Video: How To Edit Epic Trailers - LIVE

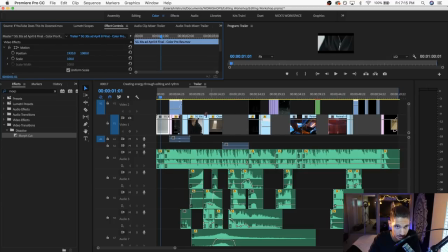533s
So, by the way, this is probably one of the worst timelines to look at because I'm realizing that I didn't prep this for the live stream.
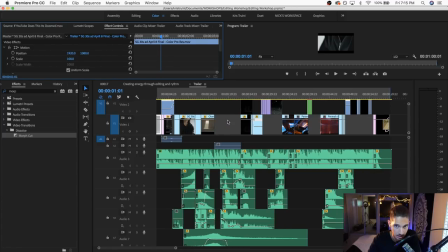541s
It's just very unorganized and, yeah, not very polished.
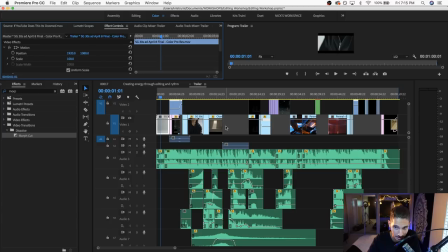545s
But it's because I edited this in just a very short amount of time and didn't really have much time to color code anything. So this is a bad example for that. But some of the ideas are still here. You just want to make sure that you are, again, you're giving it an A to B to C point.
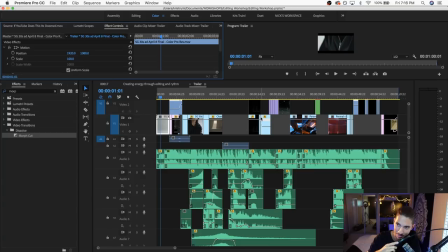567s
And nice. I have the chat open. And my thoughts below says, finally caught one. Yes. Glad to have you on the live stream. All right. So another thing that you want to keep in mind is to not only stick with a direction,
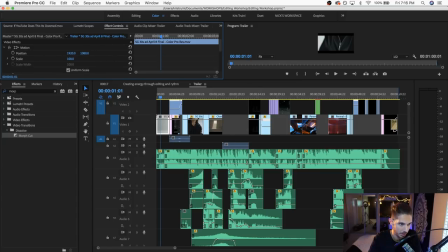582s
but stick with a type of pacing. so let me just jump back in to wow having two screens is kind of confusing um i'm just gonna just talk a little bit about the theory and hopefully i won't bore you guys too much because uh i think this stuff is really important you can know how to make the cuts you can know how to do all that stuff but if you don't have some ideas you know then you're kind of lost in that regard so i i think that having a pacing for the overall piece and uh and this doesn't mean that everything needs to be at the same rhythm but if you know the type of mood that you're trying to communicate and uh and if you give it um you know a certain pace of pace and then it could swell up it could have crescendos it could have some dip down some calmer moments those are all things that can add a lot of impact to uh to what you're doing again nothing has to be high energy all the time or quiet all the time you can have these moments of ups and downs and these swings that you control on your edit but what I mean by keeping the same type of pace is that you can you can alter the pacing or you can you can alter the the momentum of it but in terms of the overall flow of it it all needs to fit together it can't feel like one style of editing that jumps into another style of editing that jumps into another one you you kind of want to keep things cohesive a bit and you want to glue things together while still keeping it dynamic you don't want things to be sort of like flat momentum wise or edit wise you want to keep things moving and progressing and having that kind of oscillation in your edits in terms of like momentum that's what really drives moments to go from you know really quiet to like in your face like very impactful and and that's that's another great way of retaining people's attention throughout something that you're trying to communicate in in your trailer so
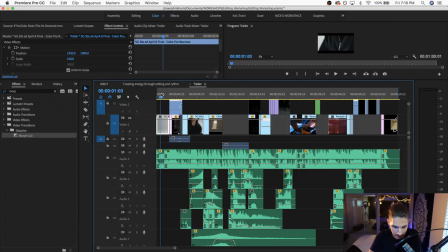696s
let me just play a little bit through it and then i'll just I'll just comment as we go. Let me try to make this a little bit bigger.
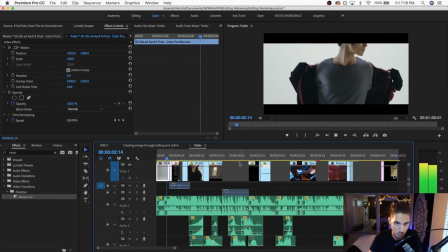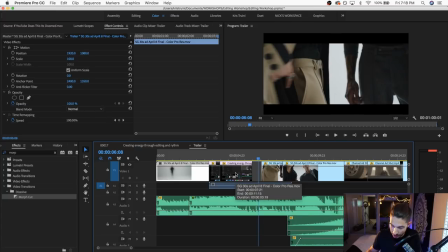717s
Okay, so it's way too laggy to really get anything from it, but I do want to mention in this first part,
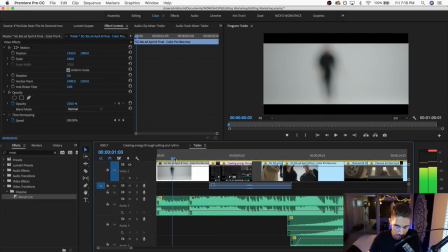724s
so the first section is just a bunch of quick cuts that match with the music that we're introducing,
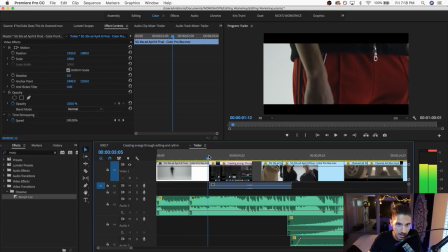731s
so nothing too fancy. The first kind of visual
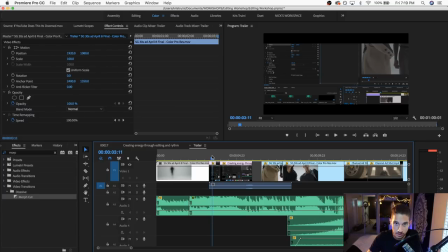735s
trigger the first visual thing that grabs you is this section right here in the beginning where we kind of have this quick zoom in into the scale and position properties of the clip
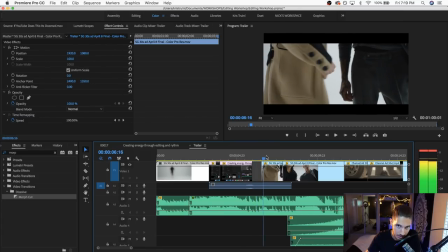749s
and then we have this kind of pan to the side that matches that matches the uh the camera movement so all of these things are kind of uh you know like just just things to keep it moving but also So that makes sense with the actual shot that was there and that feel
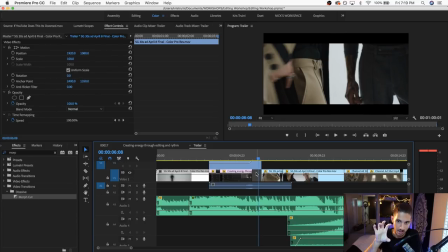766s
somewhat connected. So it's not just, you know, like scaling up and then pushing it. These are actual transitions that still feel like a real camera is there, which is why they match so well with the shot that follows it.